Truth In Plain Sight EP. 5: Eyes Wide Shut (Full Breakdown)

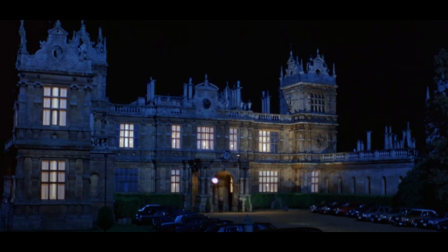now mind you not a crazy part about this mansion um this is actually this was filmed this part of the movie was filmed in one of the houses that were built uh for the rothschilds in the early 1800s 1850 this
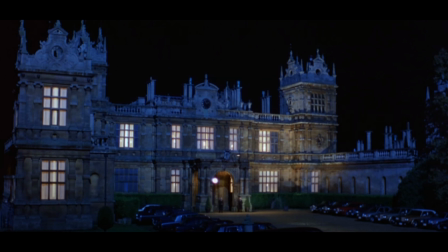this scene was actually filmed at one of the homes of the rothschilds so that tell you a lot you need to know right there right so we get into the house we get into the mansion they ask him for a second
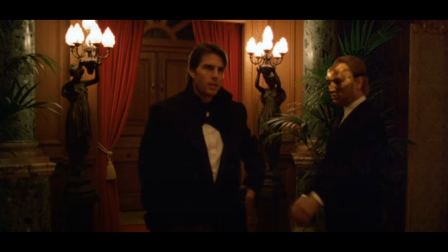password he says the password they let him in he puts his mask on now he's walking through the party right now he puts his
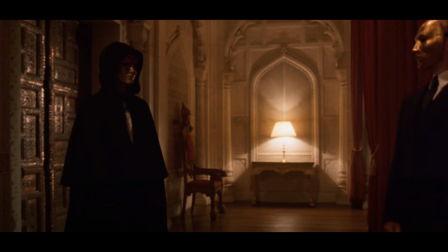disguise on he puts his cloak you know with his mask so now he's walking through the party he ain't got no business being at right so
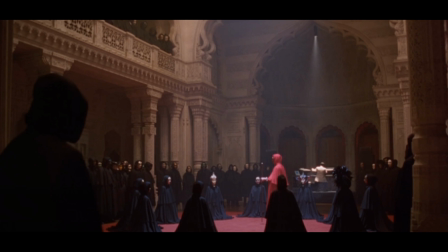now he walks into a room and it's some type of ritual going on right where everybody's in black once again remember that black right everybody's in black you got your mans right here in white once again the color scheme stays consistent
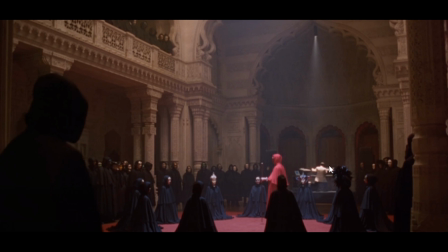he's the white he's the unknowing he's the unknowing to what's really going on he just on that piano playing and he blindfolded everybody else is in black and the high i guess you could say like the high priest
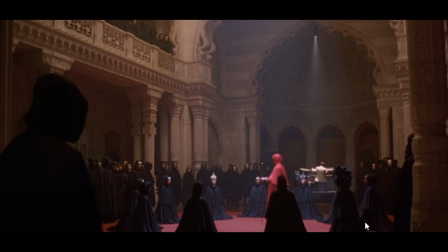is in red he's the one that's conducting this whole ceremony this whole ritual and somebody somebody made like an interesting um i'm not gonna run with it but
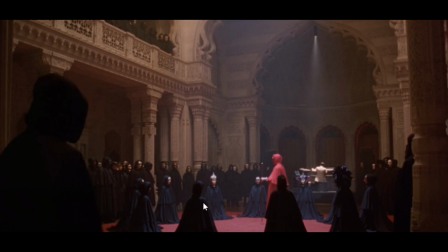um some of these figures are very small i know i know they're i know they're uh sitting down but a lot of these figures look small so maybe he was alluding to especially this one over here um he could have been alluding to you know he wasn't gonna full out show it uh
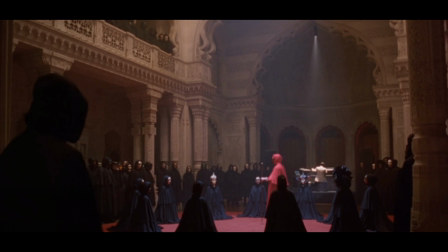being being happened you know uh with the kids but when they stand up they're all they're full fully grown adults but just in this part where they have these hoods on they look very very small you know so maybe that's what he was trying to show you low-key that you know the
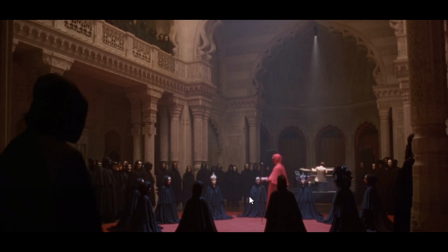uh it's a lot of you know kids going going through these these rituals
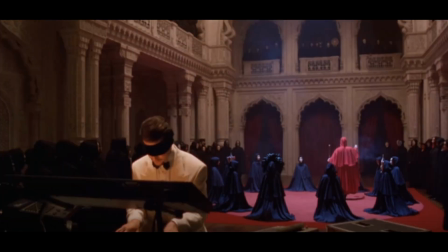all right so moving on you got my man's playing the piano blindfolded only one in white because everybody else is a part of it
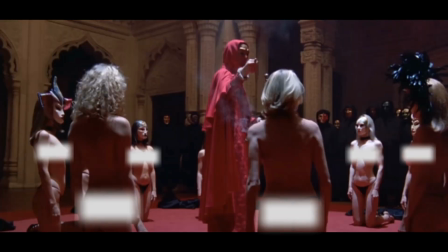right so of course we're gonna have to blur this out but uh the priest he bangs his staff twice and
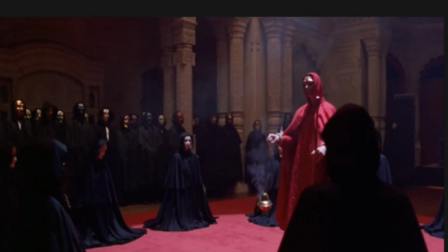the women take off their clothes so these are the women that's about to get passed around in this party now
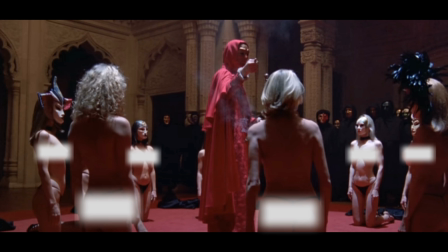i'm not sure if these women are trying to be models i'm not sure if these women are trying to be uh singers like professional um you know uh models or professional like actresses but they about to get passed around and